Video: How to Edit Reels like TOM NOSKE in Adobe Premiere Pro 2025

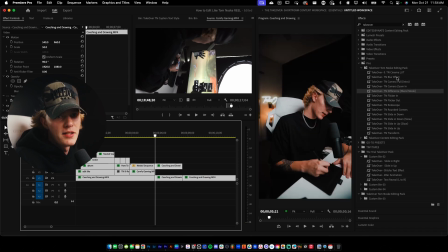492s
It is a paid plugin only for Apple, but I actually made the sort of preset right here. So Tom Noske rotoscope. And then we just go ahead and just add text right here. So I'll just go ahead and do text, type it in like so.
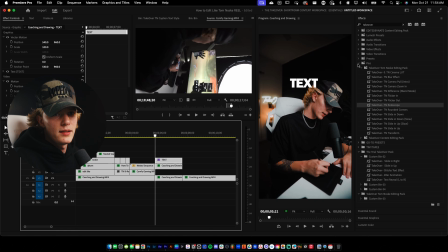506s
And then we'll go ahead and just position it where we want it. So let me actually just do text like this. There we go. If you guys hear my cat howling, that is my cat. So don't worry about it.
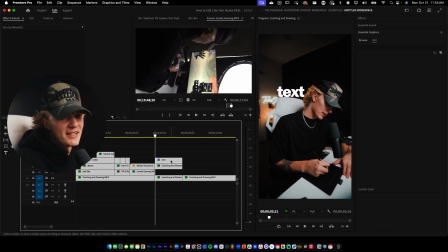521s
He's just being a goofball. Okay, so we got it positioned where we want. Let's actually just go ahead and move it right here, and then just move it down below.
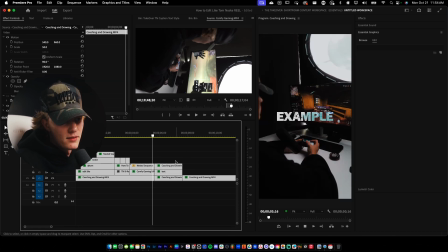529s
And as you guys can see, it is actually behind the subject. Now, Keeper is an amazing plugin, super goated.
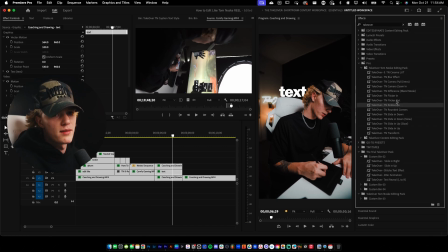535s
I highly recommend you guys invest in yourself and go get it. Super worth it. Another thing you guys can do to this is just add a blur text effect, and then there you go. It looks like it's like in the actual background. You guys can play with the color as well. So because the background is a little darker, you can change the color of the text.
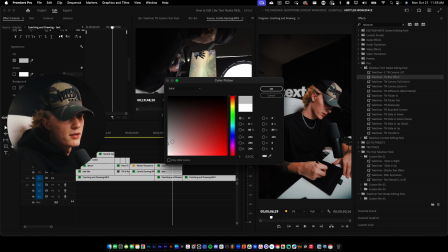550s
So we can go over here to the text, go to fill, maybe just make it a little darker like so. And like that, it just looks so much more realistic.
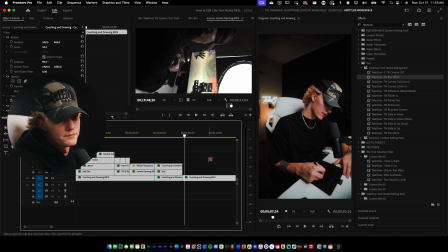558s
Bam. Sick.
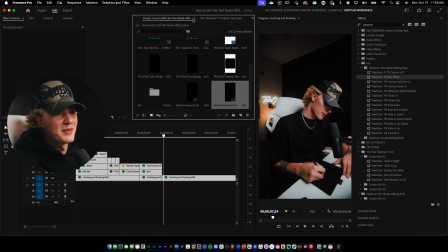559s
Now let's actually just add another thing of B-roll, because this style is very like B-roll focused, which is honestly really good.
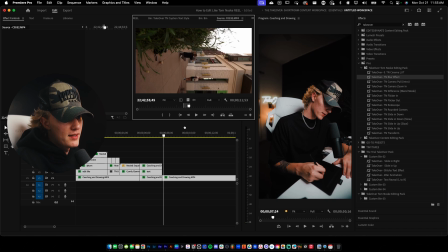567s
We're just gonna go ahead and drag and drop another example of B-roll like this. And then we're gonna go ahead and just do the effects.
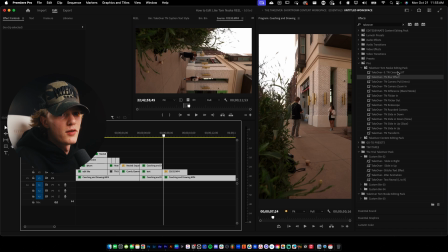574s
There we go, we got the effects. Now, for example, if I drag and drop the LUT, it's too strong.
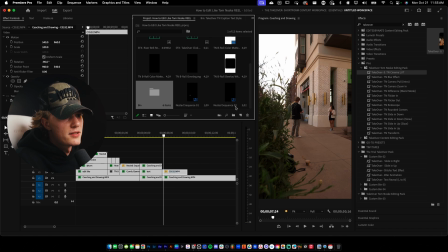578s
So again, I'm going to go ahead and fix that, show you guys how I fix it. Just add an adjustment layer like so, drag and drop, drag the LUT on, and then there you go. Now we can actually play with the strength. So I'm going to go ahead and just go back right there. That looks really good to me. Now we're going to go over here to the overlay sort of right here.
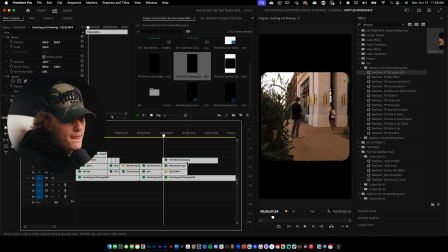597s
So B-roll, overlay, drag and drop, and then there we go. We have like this dope sort of like effect. Now, if you guys want, you guys can add like a dope little blur effect to it. And what that's gonna do is just make it kind of look a little bit less sharp and just more like film-y, I guess.
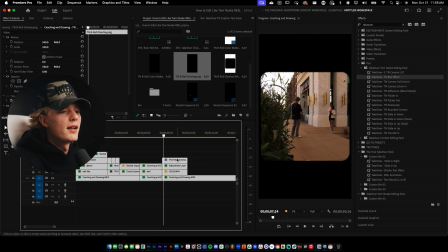613s
Looks really, really good. Highly recommend you guys do it. And then you guys can go ahead, add your text. Lumetri color or central graphics, make this white, completely white.
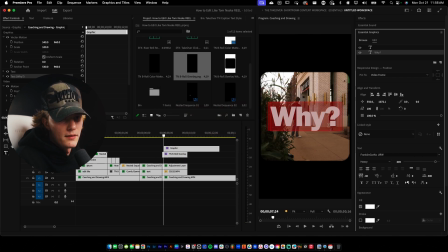626s
Make it bigger, train it like this and duplicate it. I'm gonna select all, make this smaller, put it right here. And maybe just fit it like right up in here, just like so.
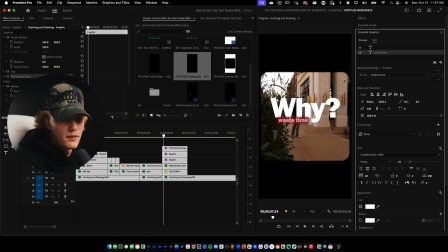646s
To me, that looks really good. So go ahead and just set it. That looks fire. And then I'm just gonna go ahead and stagger it. And then we'll do this slide down, and then we'll also just do a slide and up, just like this. There we go. Now that looks really, really fire.
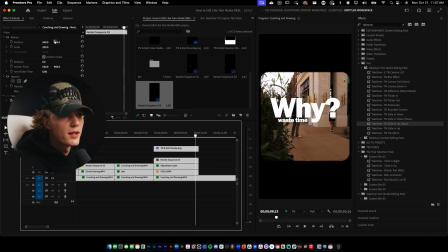662s
Now again, if you guys don't like the placement of it, you can just nest it and move it, or you guys can move it one by one, but like the sauce is just nesting it together doing that.
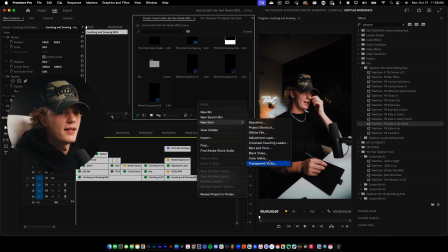670s
And the secret sauce to all of your reels and your short form content is adding adjustment layers, aka camera movements. So drag and drop the adjustment layer into the intro, like above everything. Like once you get the base edits, this is when you go ahead and add camera movement. So I'm gonna go ahead, adjustment layer, I'm gonna go over here to camera pull intro.
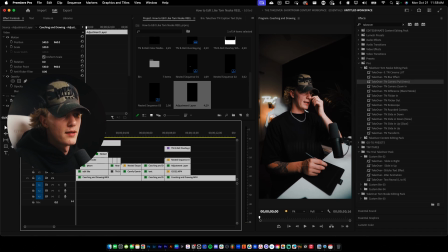690s
So this is meant for your intro, so you can make it any length of adjustment layer.
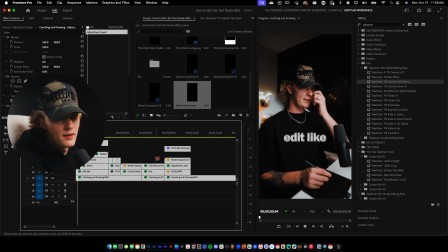694s
So this is just gonna be for the hook, and then as you guys can see, we have a dope camera movement just like Tom Noske.
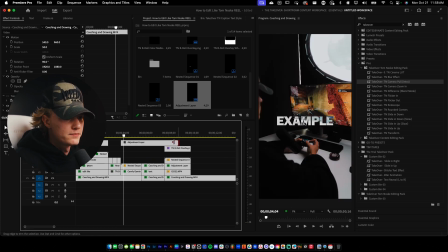701s
And it looks really, really good. Now let's say you guys wanna add like a quick little zoom in, just like this, just do camera zoom in just like so. You guys can go ahead and just extend these out, and then you guys have a dope little camera zoom in.
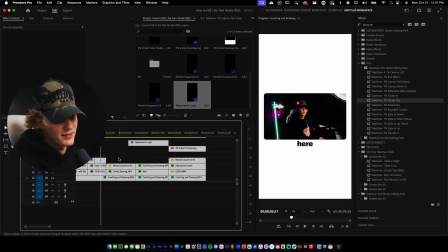716s
I wanna show you guys one last saucy text effect that you guys can do. It just makes stuff look really, really good.
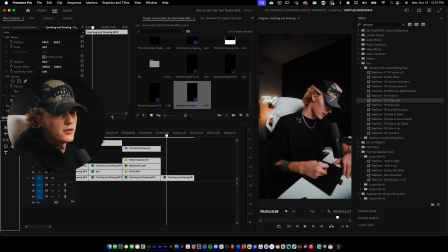721s
So we're gonna go ahead and do it on the end. And what we're gonna go ahead and do, let's just say buy now, cause it's the best pack ever.
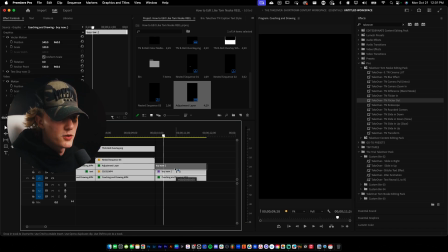727s
And then, so this isn't the text effect. What the text effect actually is we're gonna duplicate this for however many words there is, we're gonna go ahead and duplicate.
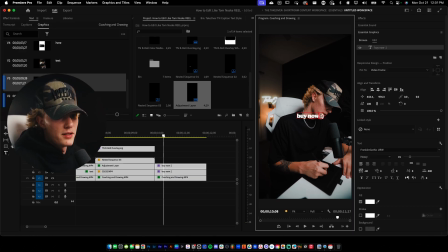734s
Duplicate it once. And then I'm actually just gonna delete everything but the word buy. There we go.